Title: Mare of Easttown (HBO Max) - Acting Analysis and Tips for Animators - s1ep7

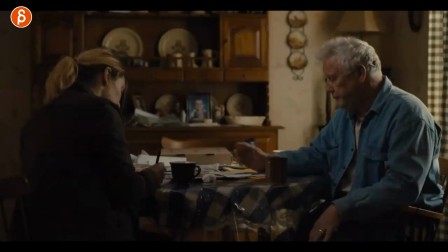what and i love this when you have secondary action so when you have your character that does anything here writing going through the mail cleaning up you know whatever in the house or something on the table you can use this constant movement as kind of like an ambient layer of something that's going
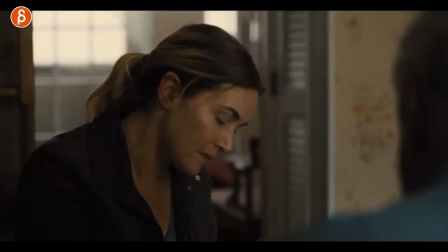on and then if you stop that it will add extra contrast to an important moment so yes you can just do it like this you
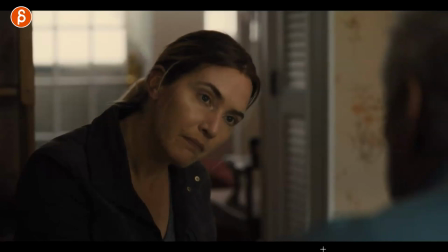have some ambient movement here because she's riding and then she stops then she looks and that's totally fine and you can also do this in a scene where
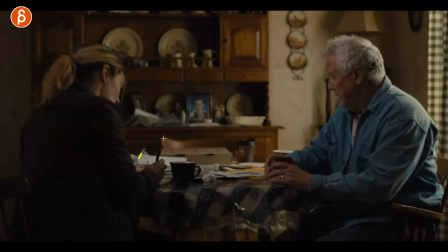it's like this and you can see what she does and then she will stop riding and that is almost the anticipation to then this move it's like he said something she hears it the body reacts and then she thinks about it and then turns around to face him so if you have a
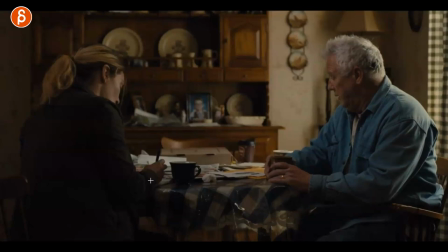shot where we see all of this and you do use props it's just again an extra layer to no point intended use the layered system to get
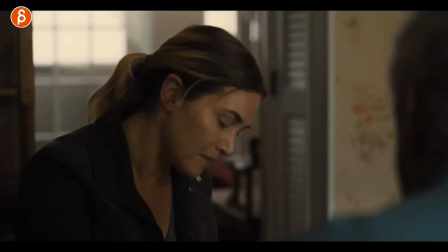to that final reaction there and that's why i'm always a huge fan of props and secondary action as you can see this sequence is really important
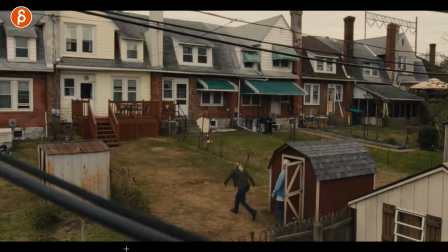it's a really big revelation on his end here and this i'm choosing here because you can see this here she is walking a bit faster almost running
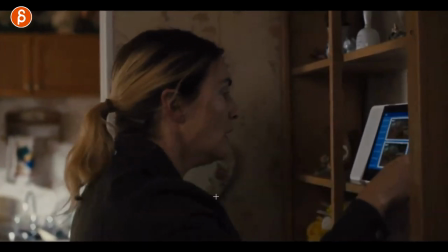rushes in and you can see here the getting ready okay but she can't believe what she just heard she wants to check it here if that's really true and then she starts checking and spoiler spoiler spoiler and the reason i'm sharing this is because you don't have to animate all of this but
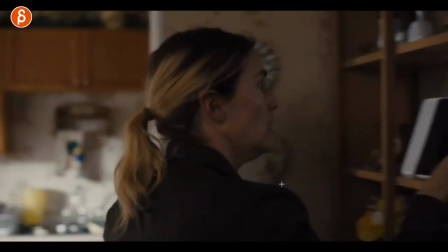imagine it could just be this or even just this because imagine you have a shot which could be this prop interaction or not could be pantomime
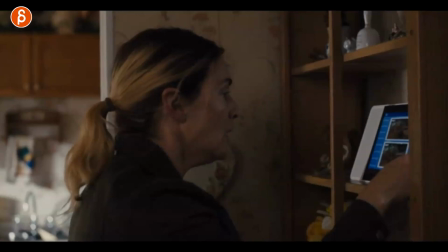it could also be lip sync and it's tricky with lip sync because you're gonna have to have audio where she sounds or he sounds out of
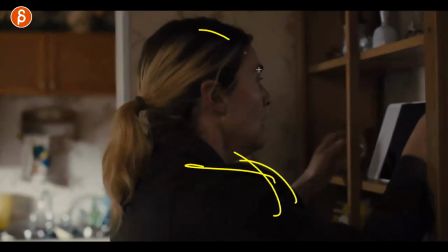breath i mean it has to kind of match you don't want someone breathing heavily but then the audio is all quiet so there has to be some
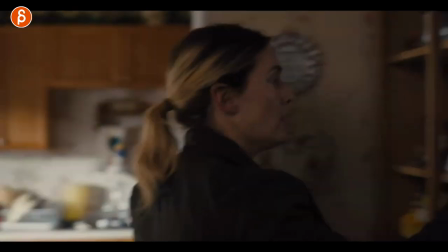sort of match there but even if you do pantomime what if the
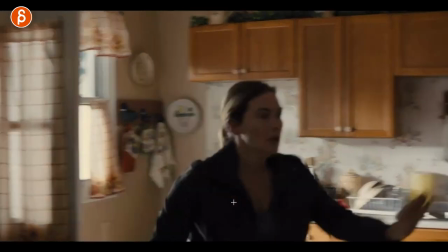overriding thing is that the character just entered the scene in a hurry or
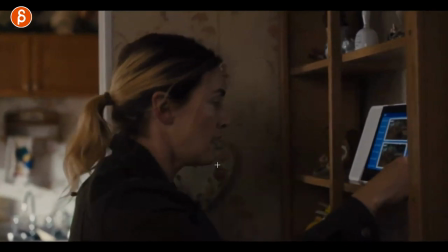exhausted or shocked or anxious and then whatever you wanted to do in your animation has that overriding thing of the heavy breathing maybe the shuffling and she
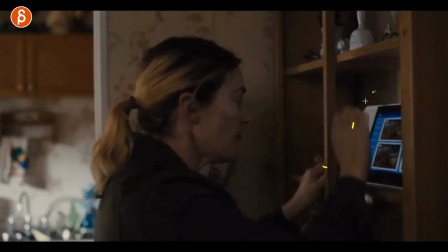and actually takes little steps and maybe not super coordinated hand moves because
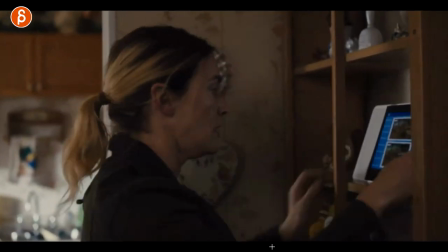they are just coming in and still exhausted or you know whatever you have here for the character.
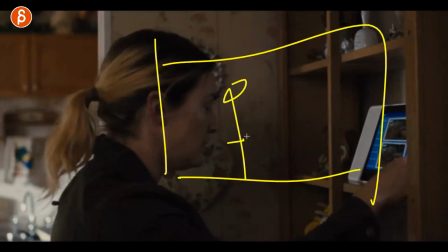So to me, it's always you have your scene, you put in your character, and this could be, again, pantomime, this could be dialogue, whatever. And then on top of that, think about, well, what if the character is exhausted? What if the character is tired? What if the character is super excited? What if it's all of those?
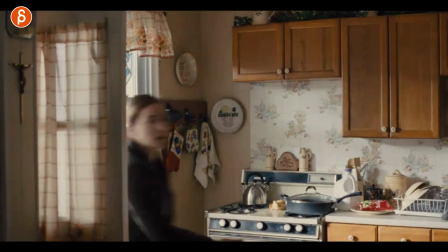It's just an extra layer to just add more contrast, potentially, it's more, something a bit more original to the first idea, right?
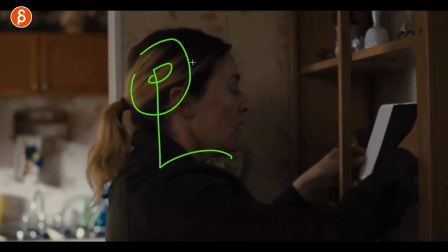So when you have your shot, think about, well, that's what I want to do. But then, okay, what is the next idea on top of that? And what is the idea on top of that? And so on, where maybe most people are within this realm.
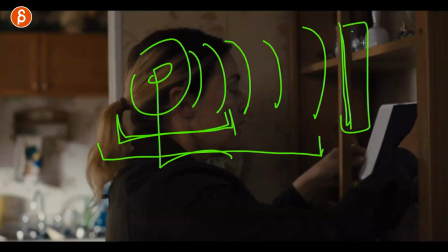And as you keep brainstorming, you have maybe a shot where this is now your final idea and so much more original and creative than the original idea.
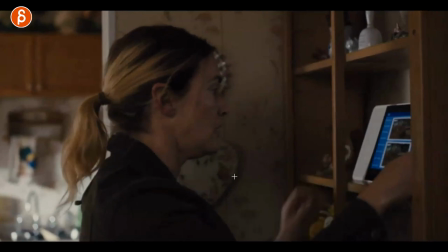And that way, your reel is going to stand apart from all the other, you know, animators that submit work to other companies.
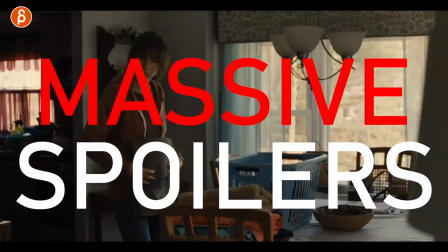Now, it doesn't always have to be huge. Again, this is really getting into spoiler territory.